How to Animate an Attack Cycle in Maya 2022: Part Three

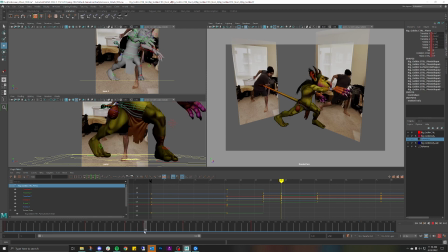36:56 So my foot is not moving really much anymore. Maybe like very, very subtly on the foot right here. So like maybe just maybe I can say like 6. Or no, not 6. Keep that at 5.
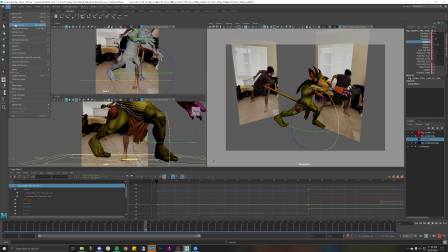37:15 Before I get too excited, let me save right now, because I can already sense Maya wanting to crash on me.
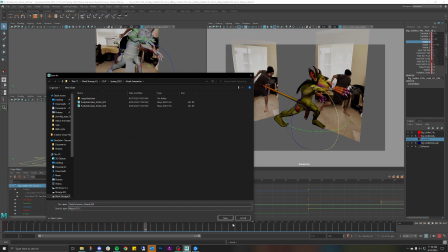37:21 Sometimes you'll feel it in your bones. Let's go ahead and save. Perfect. Now I can do whatever the hell I want.
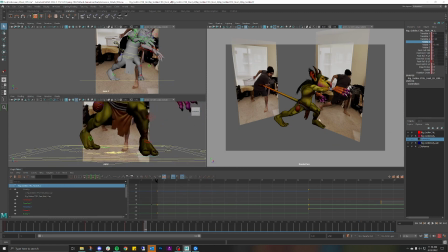37:27 Don't have to worry about crashing Maya. But the rollover is something that I absolutely want to fix. So make that just a little more subtle. There you go. And that's going to give it a little bit more grounding. Like so.
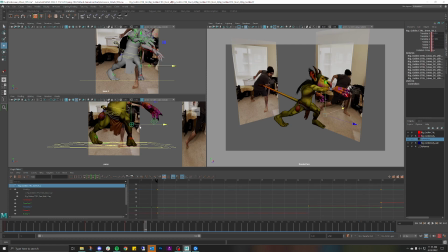37:46 Let's move the knee just a little bit further. Because as you can see, like my knee right here is just slowly extending out. Actually almost beyond the leg, which makes sense because I'm really driving that force out.
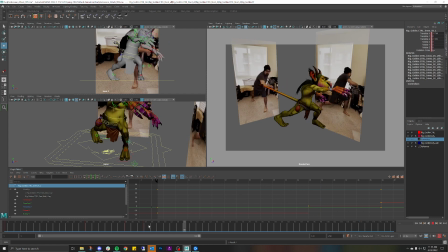38:05 So let's do that. And as you can see, like I'm really pushing the boundaries of that knee now. Like I almost want to do something like that.
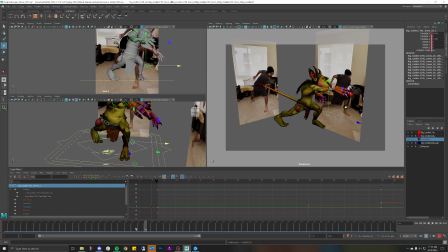38:20 That's a little too much. So the other thing to keep in mind, everyone, is I'm also looking at the timing and spacing of this. This looks incredibly subtle right here. If I were to jet it out that much, it would be popping the leg in a small span of frames too.
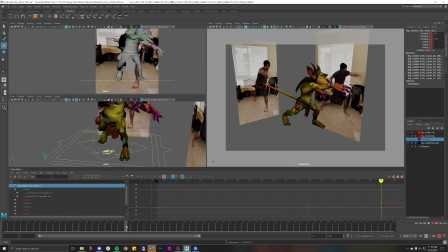38:36 So what I want to do is, I actually want this to be a little bit closer to that. And then this should really not be going that much farther,
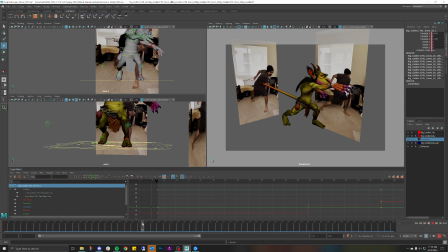38:49 because I want it to seem like I'm really pushing the boundaries of that leg by doing that. And maybe just a little bit more. Sorry. There you go. Awesome. Super subtle.
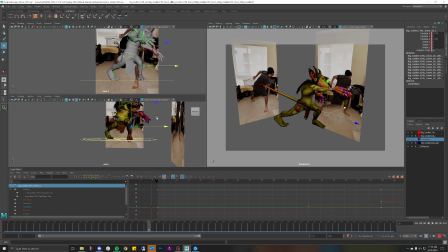39:07 Okay, and then last thing I want to do before we kind of cut it here is, again, looking at that hip, seeing what the hip's doing on the Z rotation. So it looks like I'm really coming
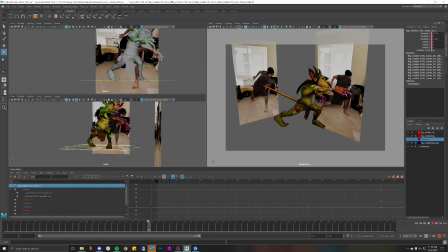39:25 into this and kind of crunching my body in a little bit more. So that's what I want to do. I want to crunch this body in a lot more. So let me rotate the hip down a little bit.
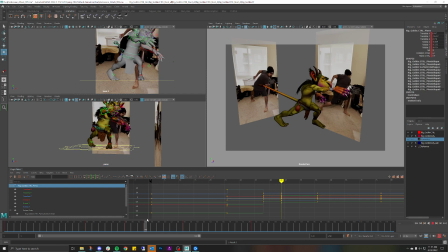39:41 Remember, very subtle here. I'm kind of already further, like this is probably the furthest my hip is going to be able to extend. And that also kind of gives it a nice little like squish or divot.
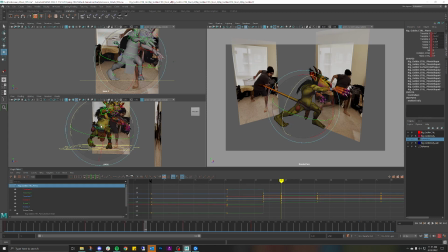39:56 You know what? Now that I'm looking at this, I kind of want this to be down a lot more. I really want you to feel squished into this with the character. To kind of give it a really satisfying, like, bam. I'm really squeezing into this pose right here.
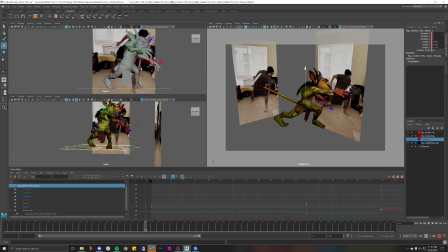40:14 So let's go to the front view. Fix that really quick. Like so. Remember trying to push it as close as I can to the reference and then start breaking it if I want to.
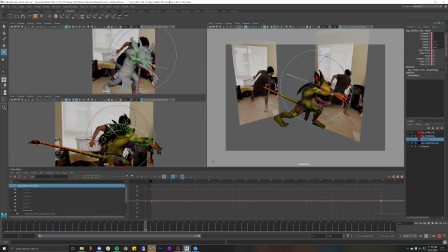40:34 Looks like my head is really, really almost hardly visible. And jump that down just a wee bit more. And now that I have it kind of close to my reference, I'm looking at this now.
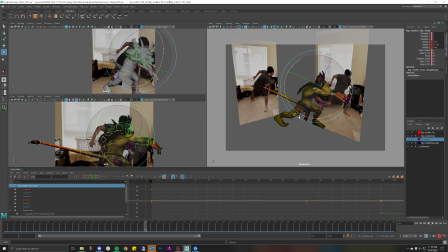40:52 I'm like, oh, okay, so I'm definitely kind of still have that same kind of energy, same kind of action. However, my back is like really, really rotated.